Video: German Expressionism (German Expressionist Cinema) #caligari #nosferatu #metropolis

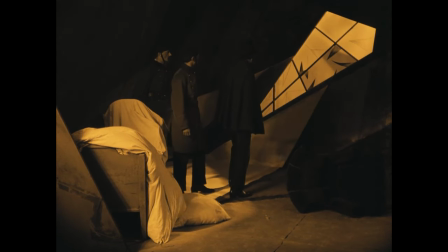From the buildings, which are drawn as sharp pointed forms with oblique and curving lines,
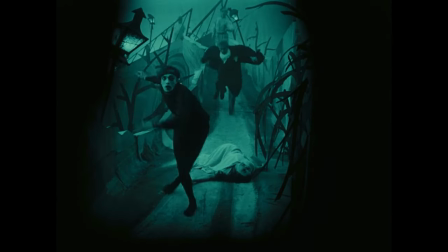to the streets that are spiraling and can cause dizziness and claustrophobia, to the chairs that are extremely tall and the stairs totally uneven,
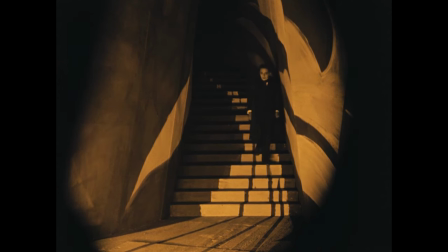we can easily say that Caligari was the first movie ever to deliberately
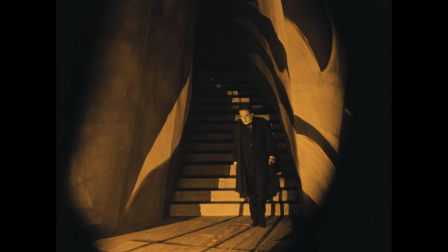use the sets and in general the mise-en-scène as a key role to the action of the movie.
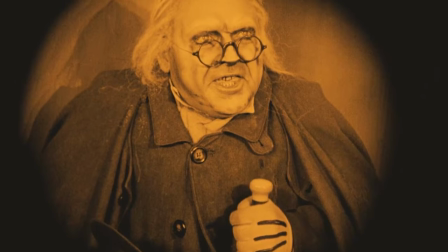In addition to this, we should add the expressive and extensive use of makeup and costumes so that the characters could become one with the set,
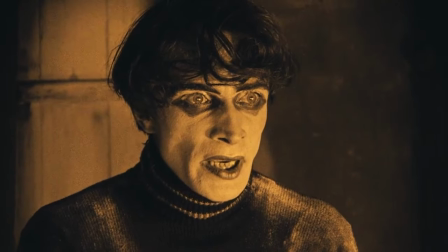thus maximizing the horror.
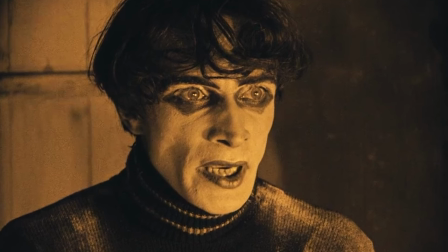One of the most famous film critics of all times, Roger Ebert, called The Cabinet of Dr. Caligari as the first true horror film.
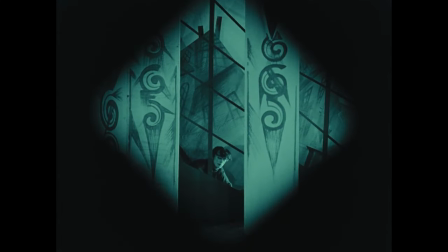And for sure, we will have to praise the expressionistic play of the actors in this film. Conrad Veidt, who is the somnambulist, was the perfect man for this role.
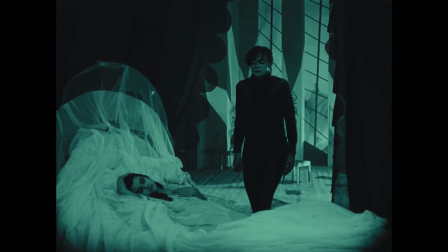His big eyes, highlighted with this unnatural makeup, create the ultimate horror.
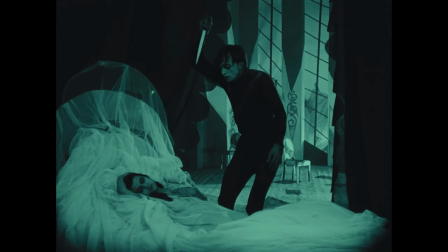Werner Krauss, or Caligari, has this paranoid smile that would be used by thousands of actors during the next 100 years.
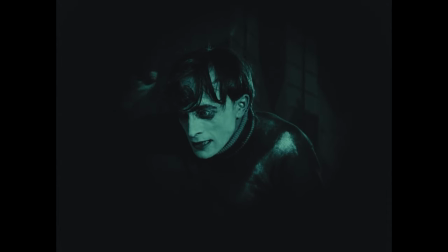Finally, we should observe that the movie has one of the biggest plot twists in the history of cinema,
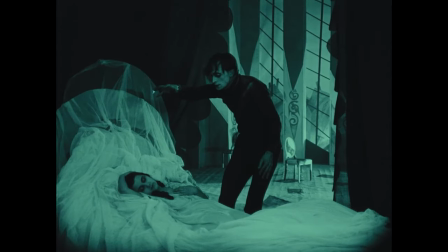but we will not say more so we don't spoil it for our friends who haven't seen the movie yet.
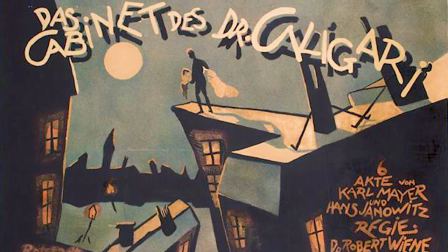Having said all the above, we come to the conclusion that the cabinet of Dr. Caligari set the foundations of the German Expressionism in the years to come.
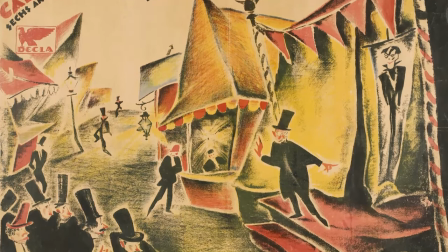It was a massive success both in Germany and abroad. Its legacy and the interpretation of the movie has given food for thought to many film scholars.
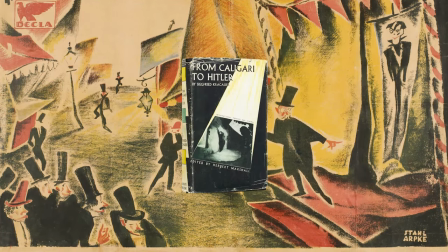I totally recommend you to read Siegfried Krakauer's book From Caligari to Hitler,
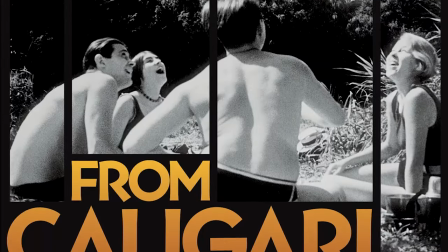which examines the steps that the German society followed after the World War I and how movies like Caligari
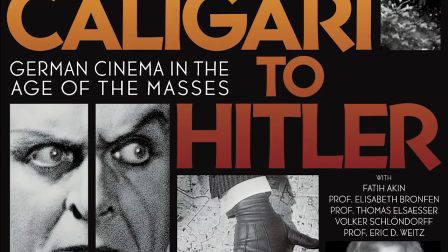helped to raise the idea to the collective subconscious about the need of a leader in hard times.
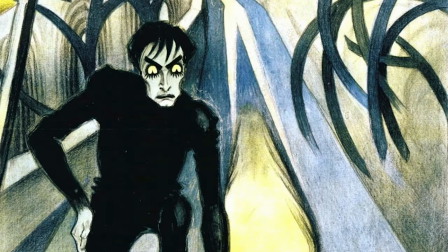And since it is a habit in this video series to rate the movies that I believe everyone should watch,
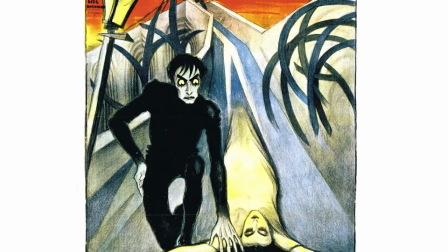we have to claim that The Cabinet of Dr. Caligari is the first true masterpiece of the 7th art,
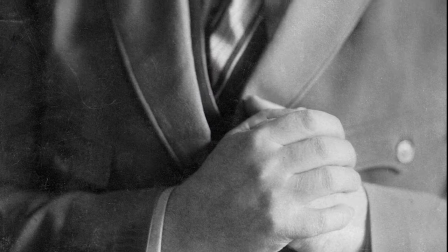and our rating is 9 out of 10 stars. Robert Wiene, the director of the movie, had already started his career since 1912.
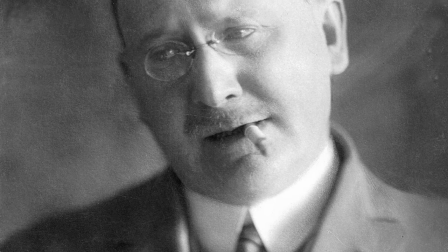However, most of his films prior to Caligari are lost, and the same applies for some of them after it.
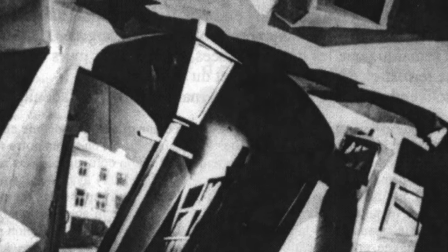He would never again meet the same success he had with The Cabinet of Dr. Caligari, although he tried to implement some of the expressionistic elements in his next movies.
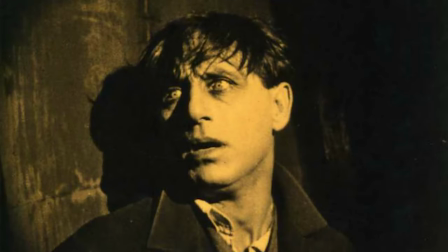Two of his next movies that have some of these elements are his 1923 film Raskolnikov, based on Fyodor Dostoevsky's novel Crime and Punishment,
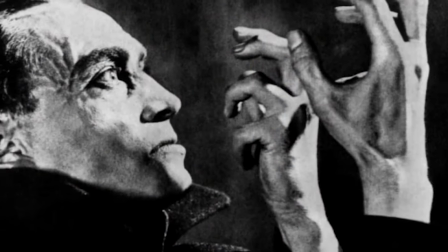and his 1925 film The Hounds of Orlok,
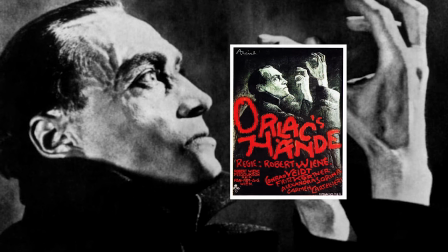where a pianist loses his hands on an accident and a surgeon transplants him new hands that were taken by a murderer.
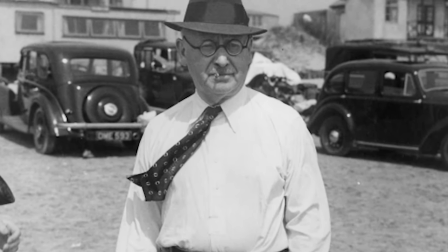After Nazis took over the power in Germany in 1933, Wiene went to exile in Budapest and from there to Paris.
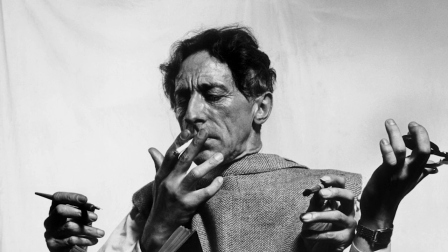He even had discussed with Jacques Cocteau to remake The Cabinet of Dr. Caligari, this time with sound, but hopefully this never happened.
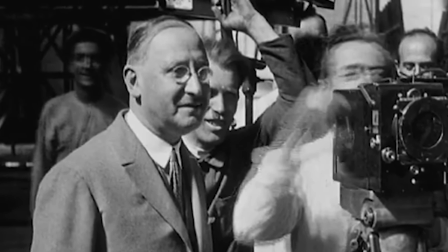Wiene died in 1938, before finishing directing his last movie, Ultimatum.
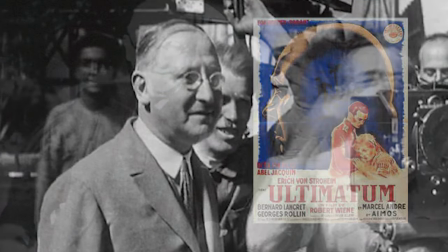Although his career was uneven, he gave his Caligari to the world, and we are thankful to him for that.
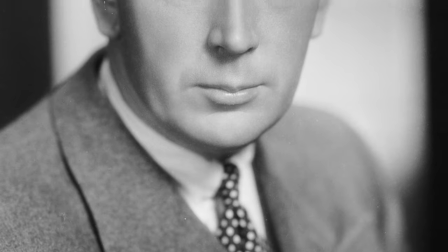Moving on, we will speak about Friedrich Wilhelm Murnau,
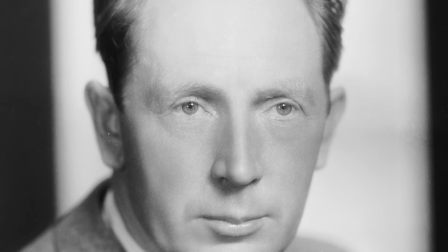one of the masters of German Expressionism, whose name is written with golden letters in the history of cinema.
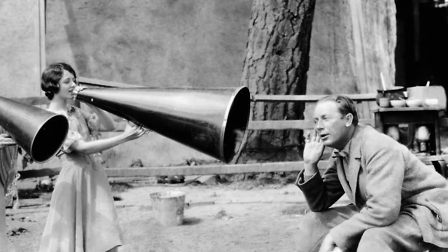He would start filmmaking in 1919, and in only 12 years, he would create some of the most iconic movies ever made.
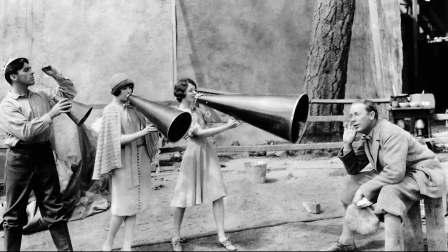Murnau started his film career after World War I. His first films are now considered lost, but they had already received good acclaims.
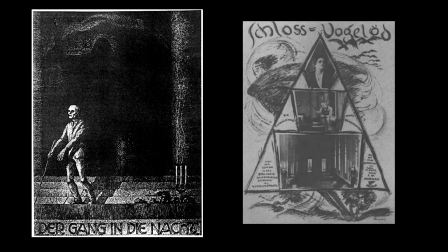Two of the three films he directed in 1921, The Journey into the Night and The Haunted Castle, have survived, and we can see that he already started exploring the ideas behind German Expressionism.
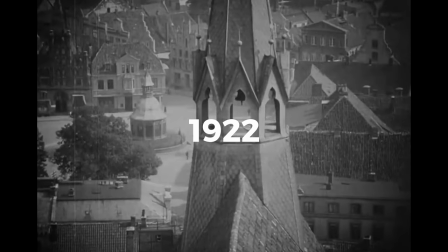However, in 1922, he directed Nosferatu, a symphony of horror,
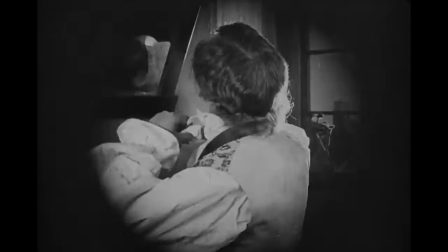one of the most emblematic movies ever made and the true paradigm of German Expressionism.
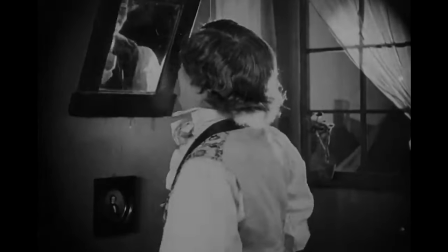Murnau did not have the rights for Bram Stoker's book Dracula.
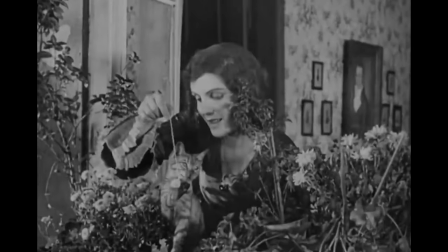Therefore, he named his protagonist Count Orlok and made few other changes to names, but the story is practically the same.